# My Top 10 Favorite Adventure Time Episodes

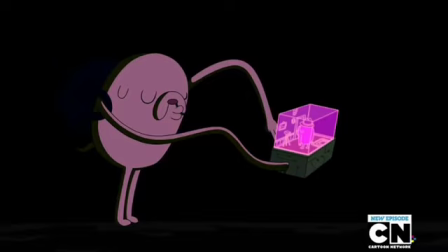[8:15]
Jake turning Joshua's final message into a rap is a beautiful combination of hilarious and emotional.
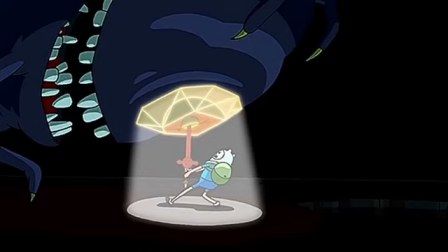[8:22]
I also love this shot here, it's just so great.
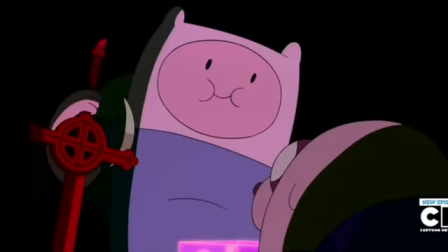[8:26]
Dead's Dungeon somehow manages to be one of the most fun and most emotionally satisfying episodes in all of Adventure Time.
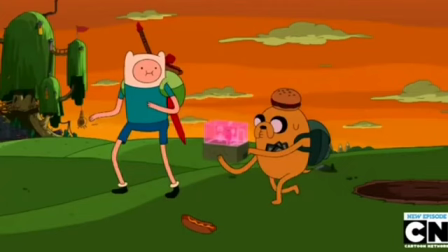[8:34]
And yes, the Demon Sword is in fact made out of babies. At number 5, we have Wake Up and Escape from the Citadel.
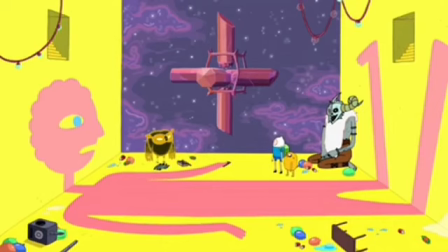[8:42]
Possibly the two most epic episodes in all of Adventure Time. I think Wake Up does a really good job setting the emotional stakes for the episode.
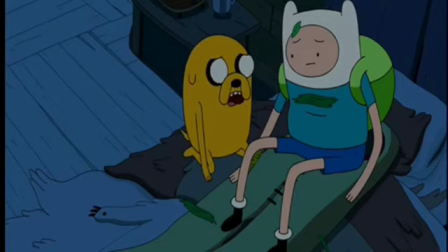[8:51]
You get the feeling that Finn isn't really ready to see his dad yet, almost as if he knows that Martin may be a scumbag.
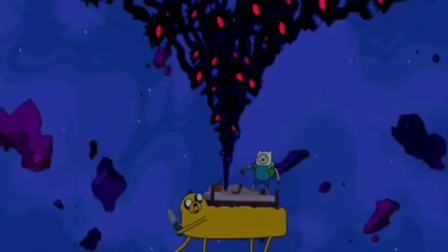[8:59]
Finn and Jake fighting off a bunch of nightmare prismos is also really fun.
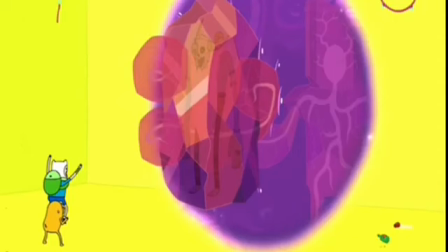[9:04]
I also love the ending to wake up. I don't understand what it is with Adventure Time and having such abrupt endings, but it really works here.
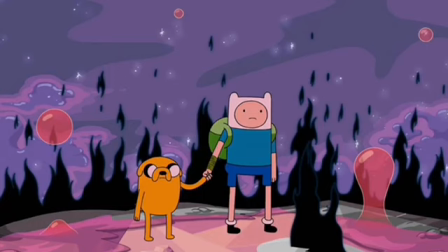[9:12]
Escape from the Citadel is when things really get cooking. I love how Martin is just such an irredeemable scumbag.
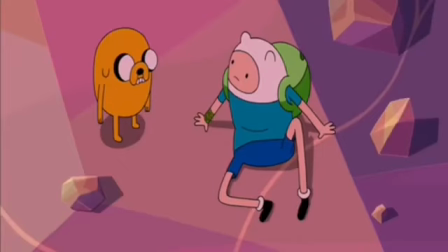[9:20]
It makes you feel just so terrible for Finn. And I love how the entire time Jake is just such a supportive and caring brother to Finn.
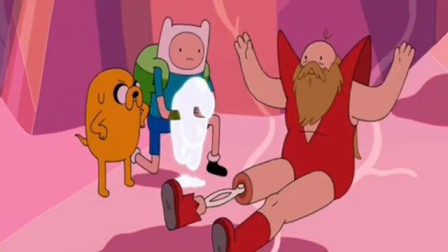[9:29]
Jake's kindness contrasts with Martin's scumminess really nicely, and it shows Finn that even though Martin may be his biological dad, Jake is his real family.
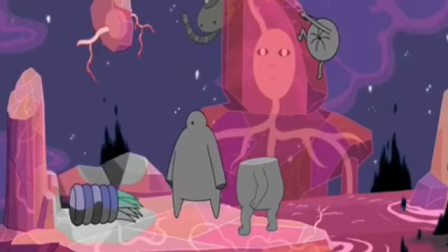[9:40]
I love the design of the Citadel too, there's just so much craziness going on that it's really hard to take your eyes off it.
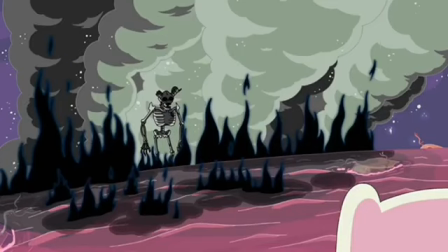[9:47]
And I don't know how I've talked about the episode for this long without mentioning the Lich. This is easily the Lich's best episode. The fact that you only see his skeleton makes him so terrifying,
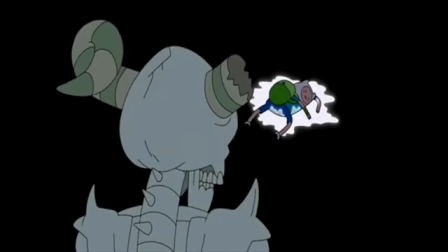[10:00]
and that speech he gives sends chills down my spine every time I hear it.
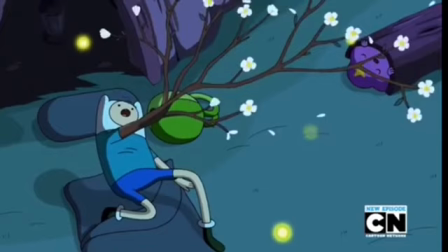[10:06]
And while I don't like what the show eventually does with it, the moment where Finn loses his arm itself is incredible.
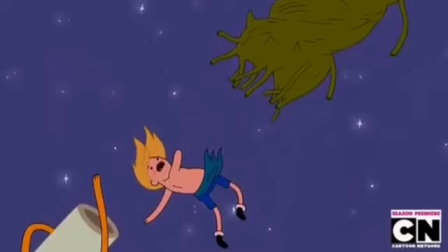[10:14]
I love how it's this big, dramatic scene,
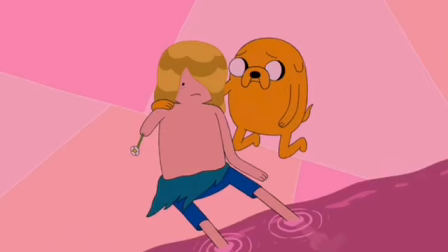[10:17]
punctuated by just a nice moment of silence, where Jake wraps his arm around Finn and tells him that everything's gonna be okay. Adventure Time really has a knack for using body language to convey a character's emotions, and I think this is one of the best examples of that.
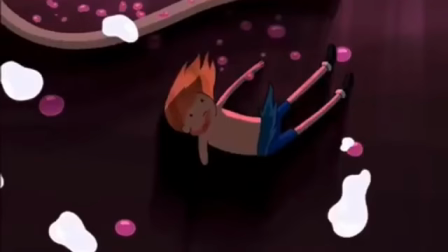[10:35]
While I have missed thoughts as a whole on Season 6, it's undoubtable that Wake Up and Escape from the Citadel is one of Adventure Time's greatest triumphs.
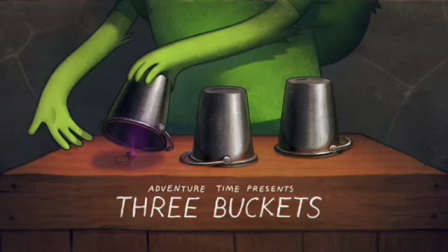[10:44]
At number 4, we have Three Buckets. This is an episode that feels very climatic to me.
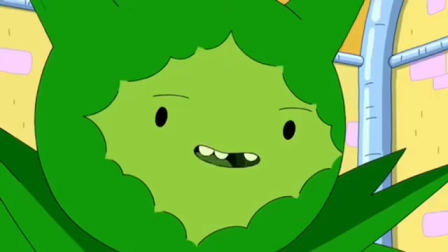[10:51]
While it's not the end of Fearne's arc, it's most certainly the turning point.
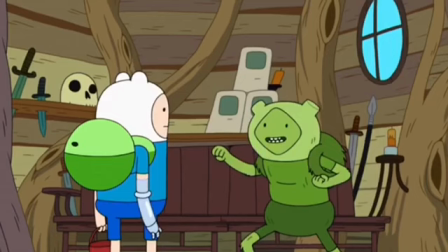[10:55]
I love how the episode starts out super innocent and fun, with little hints of Fearne's aggression thrown in there.
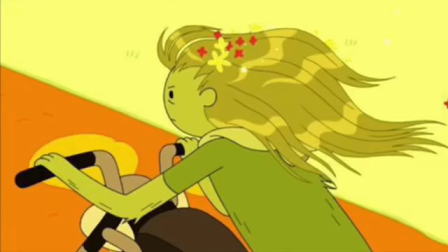[11:02]
While I admittedly wish Fern got maybe one or two more episodes, the show still did an excellent job building up to this episode.
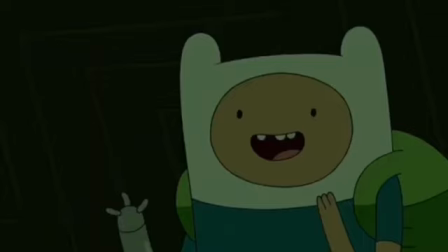[11:10]
One of my favorite moments in this episode is Finn telling Fern how much he feels like they're real brothers,
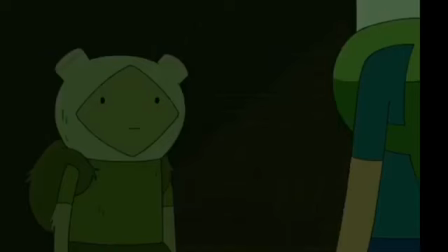[11:16]
only for Fern to just not respond. It's just so heartbreaking and gives off a sense of coldness to Fern's character.
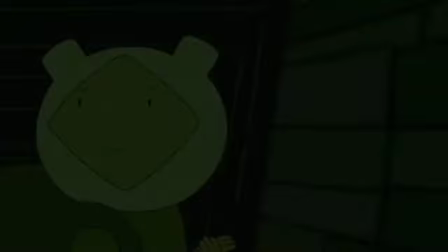[11:25]
You can feel the tension between Finn and Fern rising as the episode goes on.
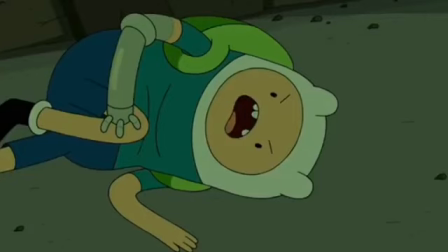[11:30]
Finn simply referring to Fern as Grass Finn is just heartbreaking.
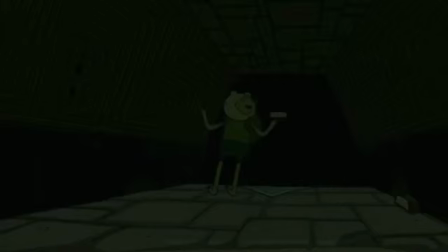[11:35] You know who my favorite is? Nepter! I'm a Nepter guy!
I love the fight scene between Finn and Fern.
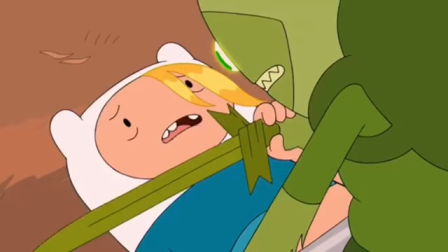[11:42]
Even after all he's done, Finn still doesn't want to hurt Fern. But at the same time, he's not really given a choice.
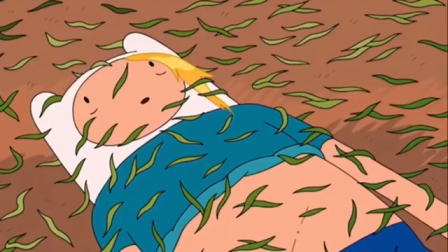[11:50]
And man, the scene where Fern presumably dies is just chilling.
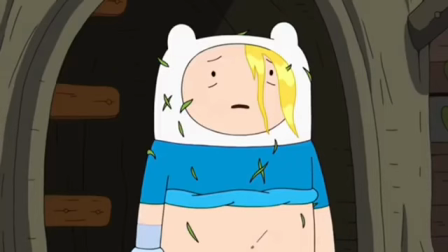[11:55]
Much like with that scene in Escape from the Citadel, this scene here uses very little dialogue to convey such strong emotions.
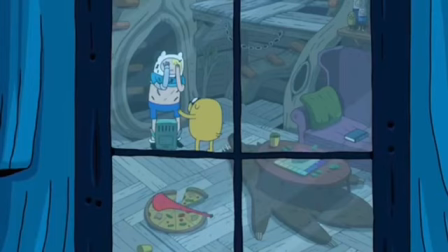[12:03]
Jake and BMO going up to comfort Finn is one of the saddest moments in the entire series for me.
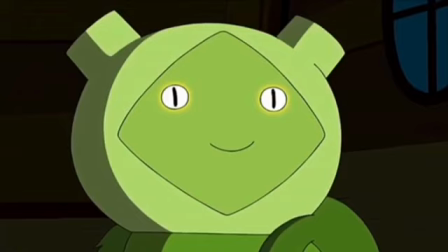[12:09]
Three Buckets was an excellent finale to Season 9, and showed just how mature Adventure Time could be.
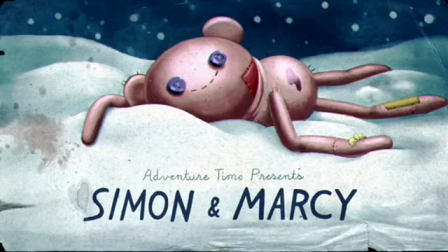[12:15]
At number 3, we have Simon and Marcy.